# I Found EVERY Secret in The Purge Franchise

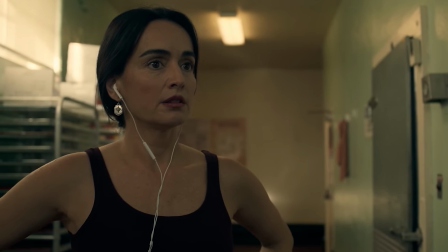(82:41)
The immigrant character Adela works in a butcher shop. You may have thought about how this feels representative of the Purge, which temporarily turns the entire country into a butcher shop.
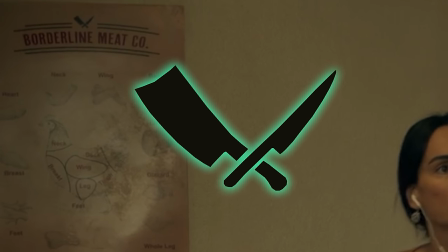(82:49)
In fact, the logo features two knives coming together. Different, but also reminiscent of the clash of knives seen on the official NFFA seal, which first appeared in Anarchy. This idea is further touched upon at the beginning of the Purge.
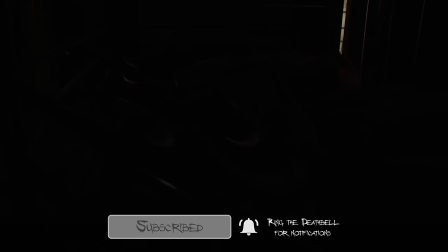(83:00)
As everyone locks down, we cut from the ranch, where all of the cattle are herded together in the dark, to the passengers on the bus full of potential Purge victims.
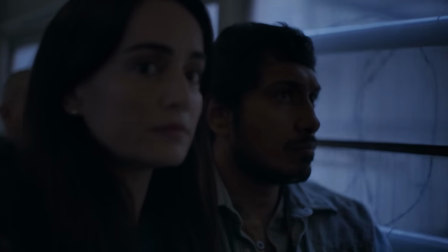(83:07)
It's very symbolic of how human lives are treated like cattle in this world. The bus, by the way, says Le Mercier Public Schools on the side.
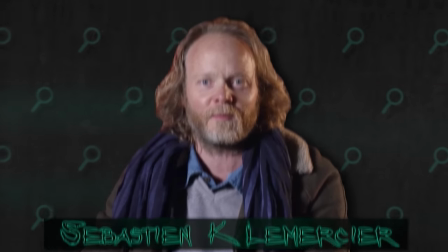(83:14)
It's named after one of the producers, Sebastian K. Le Mercier, and this isn't the first time there's been a Purge Easter egg to reference him.
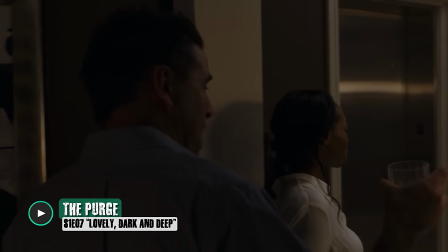(83:20) This right here is an original Le Mercier.
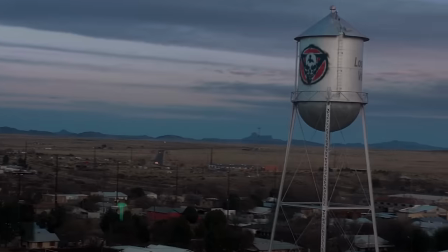(83:25)
Overall, the NFFA takes a backseat this time thanks to the rise of the radical group, the Real Patriots of America.
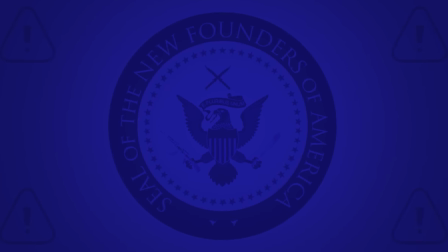(83:31)
I've talked a lot in my Purge videos about how the NFFA is always associated with the color blue, which matches the color of the Blue Batesians.
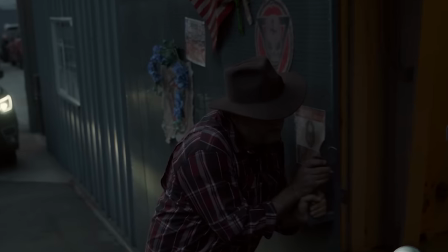(83:37)
In the world of the Purge, people put out these flowers to show support for the Purge. We only see one example in this movie, maybe a sign that the NFFA is losing favor.
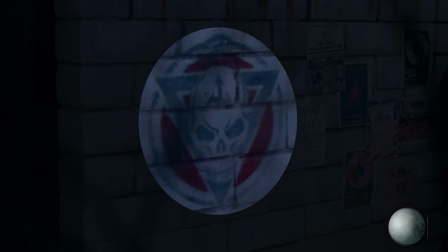(83:45)
On the contrary, the new Patriots of America logo is red. They probably made that choice so they can be viewed as enemies of the NFFA.
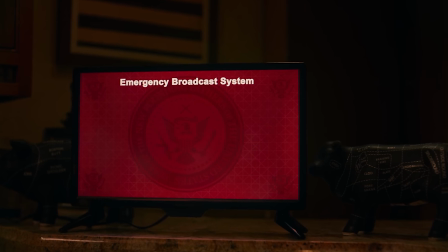(83:51)
I also noticed that the emergency broadcast screen is red again. They've also reinstated immunity for government officials ranking 10.
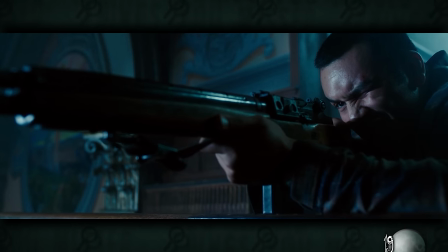(83:57)
Guess they didn't like their president getting killed too much in election year and decided to roll that one back.
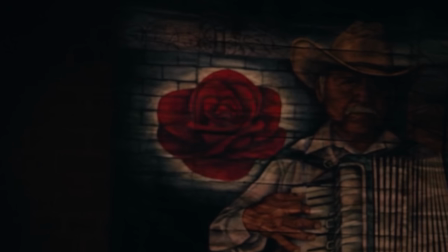(84:02)
We don't see much of the Blue Batesias this time, but there is a new flower of importance, the red roses.
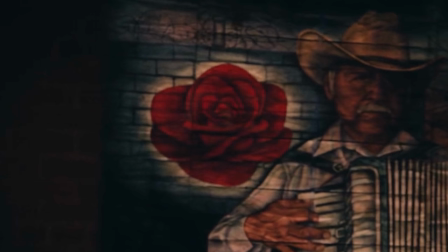(84:08)
Our characters are told to follow the roses if they ever get into trouble in America. Being red, they symbolize safety, whereas the blue flowers symbolize violence. I've talked before about how this is the opposite of what you'd expect, which is probably why the NFFA chose blue, to deceive people. These can be seen throughout the city. It's established that they guide our characters to safety, but what isn't immediately obvious is how the directions are hidden into each painting.
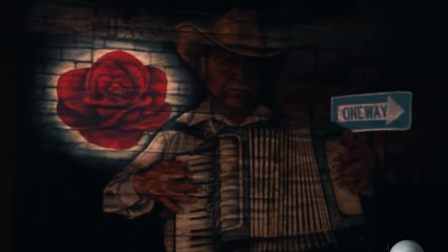(84:28)
This one is part of a mural with a one-way sign, telling them to go right. The next one has a grim reaper pointing to the left.
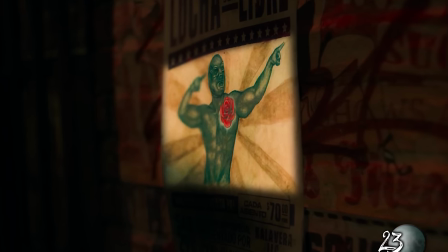(84:33)
This poster shows a lucha libre wrestler pointing up and to the right. The stem of this rose extends into an arrow pointing left.
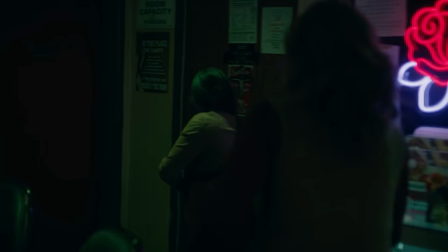(84:40)
All of these signs lead them to the neon rose at the end. There are other relevant pieces of street art.
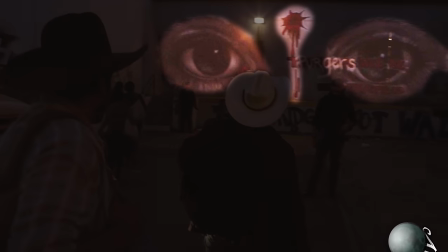(84:45)
When everyone arrives at the safe zone, I noticed artwork of a giant pair of eyes with a gunshot in between.
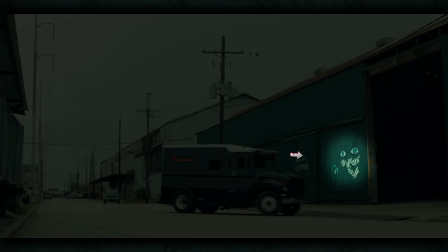(84:49)
The Purge TV series featured lots of eye graffiti as a symbol for the NFFA's dystopian surveillance.
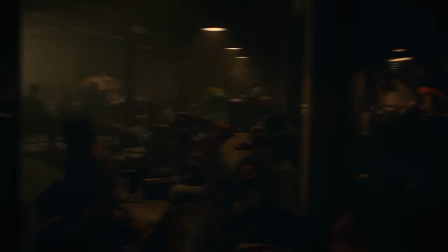(84:54)
This area is essentially the new underground triage center from election year.
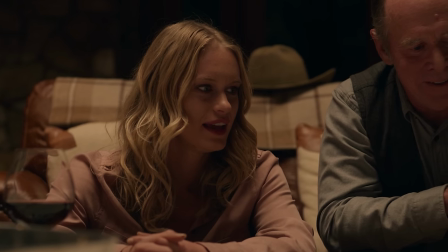(84:57)
The intercutting between it and the more comfortable conditions of the ranch family relaxing at home show how the Purge affects different social classes much more than others,
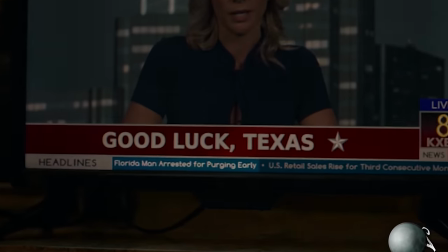(85:05)
an idea that's been heavy in the series ever since the first movie. It seems that the Florida Man meme is one of the many things that hasn't changed by 2049. The line that the broadcaster leaves us with before going off the air is also a significant reference.
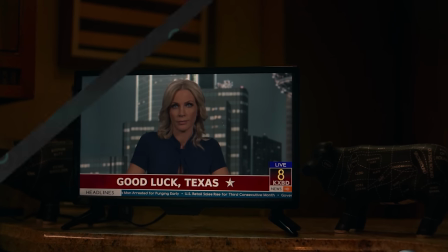(85:16) Good night, Texas, and good luck.
It's a nod to the 2005 movie Good Night and Good Luck.
Good night and good luck.
Yeah, that's the one. I talked earlier about the communist symbol appearing on the American flag at the border wall.
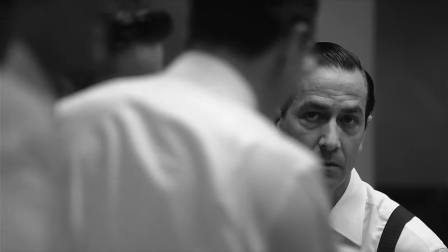(85:29)
Good Night and Good Luck is all about a group of journalists who try to expose the truth about American politician Joseph McCarthy,
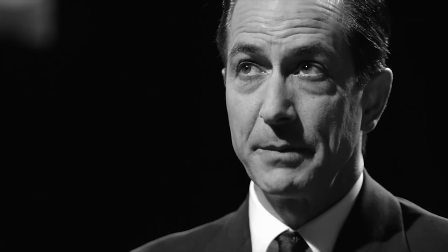(85:34)
who was making reckless and unsubstantiated claims of communism around the time of the Cold War. The trailer for Good Night and Good Luck describes America during this period as a nation terrorized by its own government.
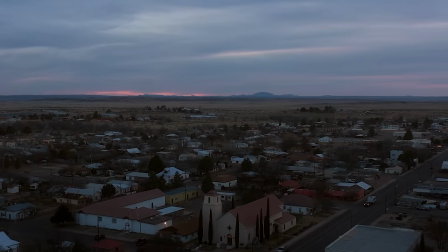(85:44)
Certainly not a far cry from what's going on in the Purge, only under very different circumstances.
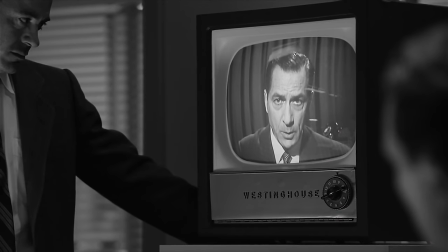(85:49)
Good Night and Good Luck deals with the integrity of the media, which is not really an aspect of this particular Purge film.
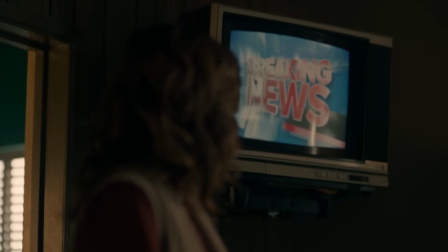(85:54)
There's no journalist character in this movie. The only somewhat relevant beat is when the NFFA announces that anyone displaying the Ever After Purge flag will be arrested immediately,
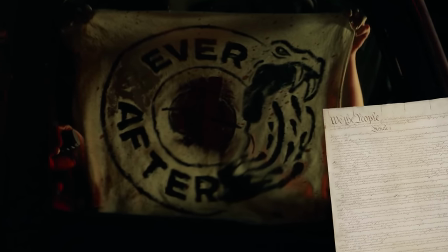(86:02)
which of course would be unconstitutional in the United States because it would violate the freedom of speech.
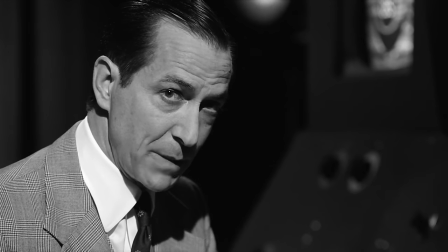(86:07)
A lot like how McCarthy tried to silence his critics.
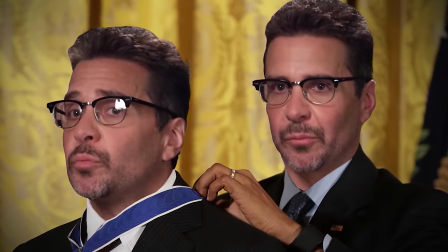(86:09)
The journalism aspect might be relevant if the filmmakers are trying to give themselves a pat on the back, essentially saying saying that they're making a brave statement through their art.
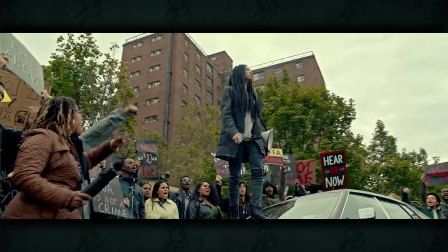(86:16)
The last few Purge films have gotten more and more pointed towards aspects of the real-life USA political situation. Again, not really interested in getting into that. So let's talk about franchise callbacks. As this Purge begins, we see scenes of purging happening around the city, as we often do.
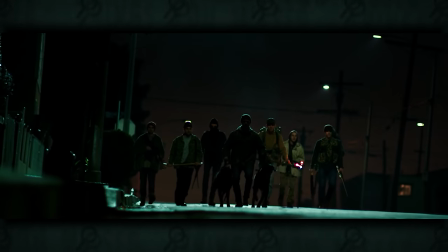(86:30)
Here are a bunch of men tracking victims with dogs, as seen during the Anarchy. This dude gets dragged behind a motorcycle, something we saw in the first Purge.
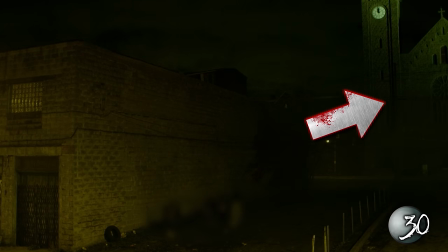(86:37)
Then there's this firing squad set up right outside of a church. The firearms go off right as the church bells strike midnight.
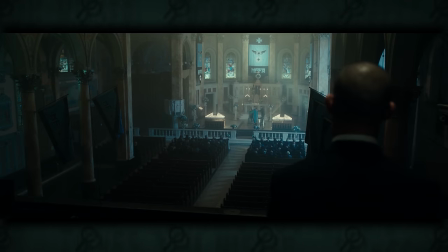(86:43)
This is an example of Midnight Purge Mass, which we were first introduced to in the Purge election year.